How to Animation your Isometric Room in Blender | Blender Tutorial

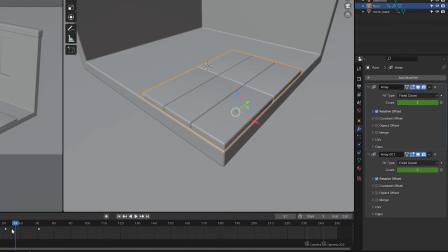(4:07)
If you don't want arrays to start and end at the same time You can always clear one of their keyframes and animate one of them with a little bit of time offset
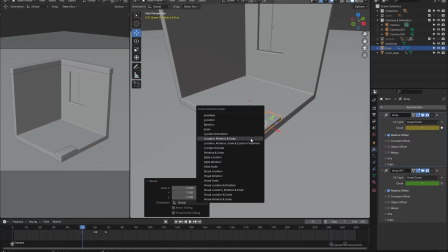(4:17)
Also just before the floor starts to animate make sure to give it to scale keyframes so that it pops into existence
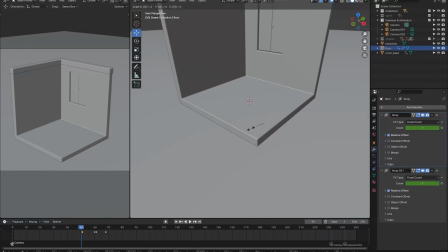(4:24)
like this
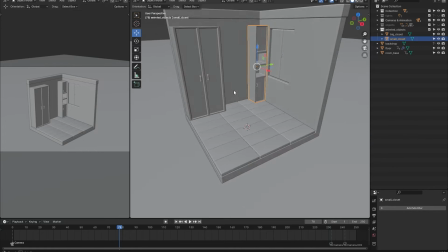(4:30)
Now it's time to animate the objects in our scene our start by
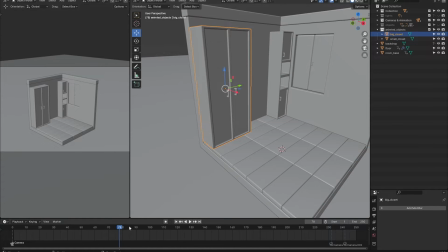(4:34)
animating the bigger objects in our scene for the bigger objects we are not going to
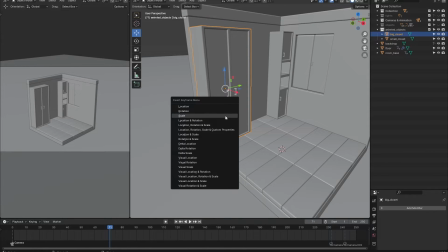(4:39)
add animations that are too complex they are simply going to scale
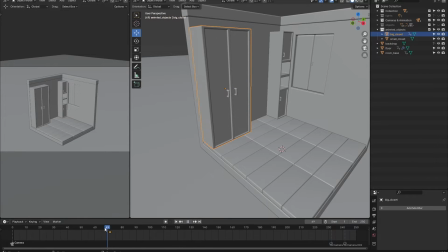(4:44)
up and fly into place later on we will animate the smaller objects with
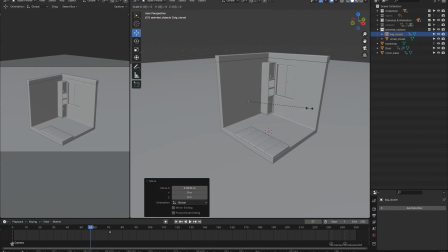(4:48)
more fun spins and rotations but if you would do the same for the bigger objects as well the scene would get very distracting
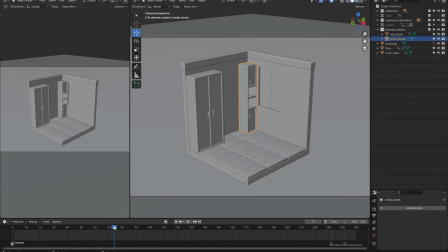(4:57)
so let's keep it simple for now for animating objects the process is basically the same as animating the base of our room. Add in a keyframe at the time and place where you want the object to be finished animating.
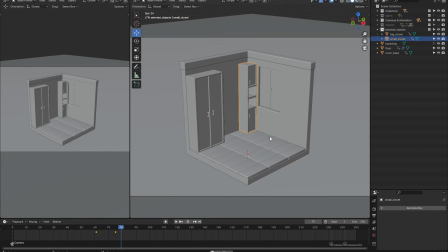(5:10)
Then go a couple of frames earlier, move the object slightly away and change the scale to zero.
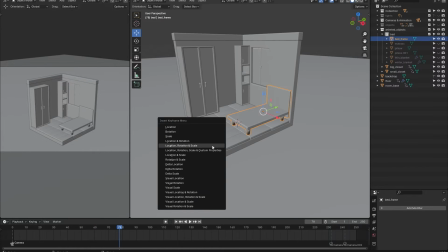(5:17)
And then of course add in another keyframe.
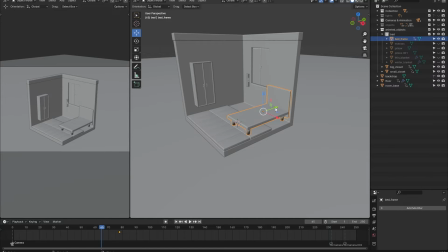(5:20)
I would recommend only moving the object away on a single axis because otherwise it may again become a little bit too distract. Do this same process over and over for all the bigger objects in your scene also make sure to give each animation a small offset from the other
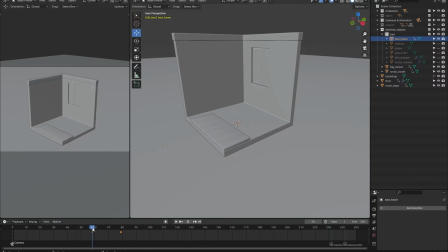(5:37)
one so that not all objects appear at the same time but slowly
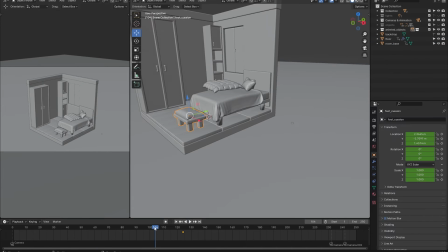(5:42)
after each other for the smaller object we can have a little bit more
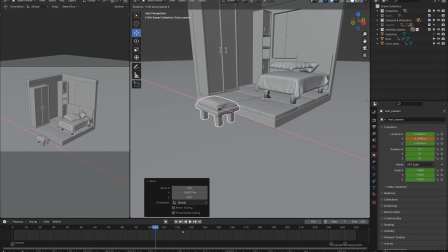(5:47)
fun instead of only animating the location and scale of each object let's also give them some rotation this way the objects won't be boringly floating in but they are actually interesting to look at. Once again repeat this process for all of the remaining objects.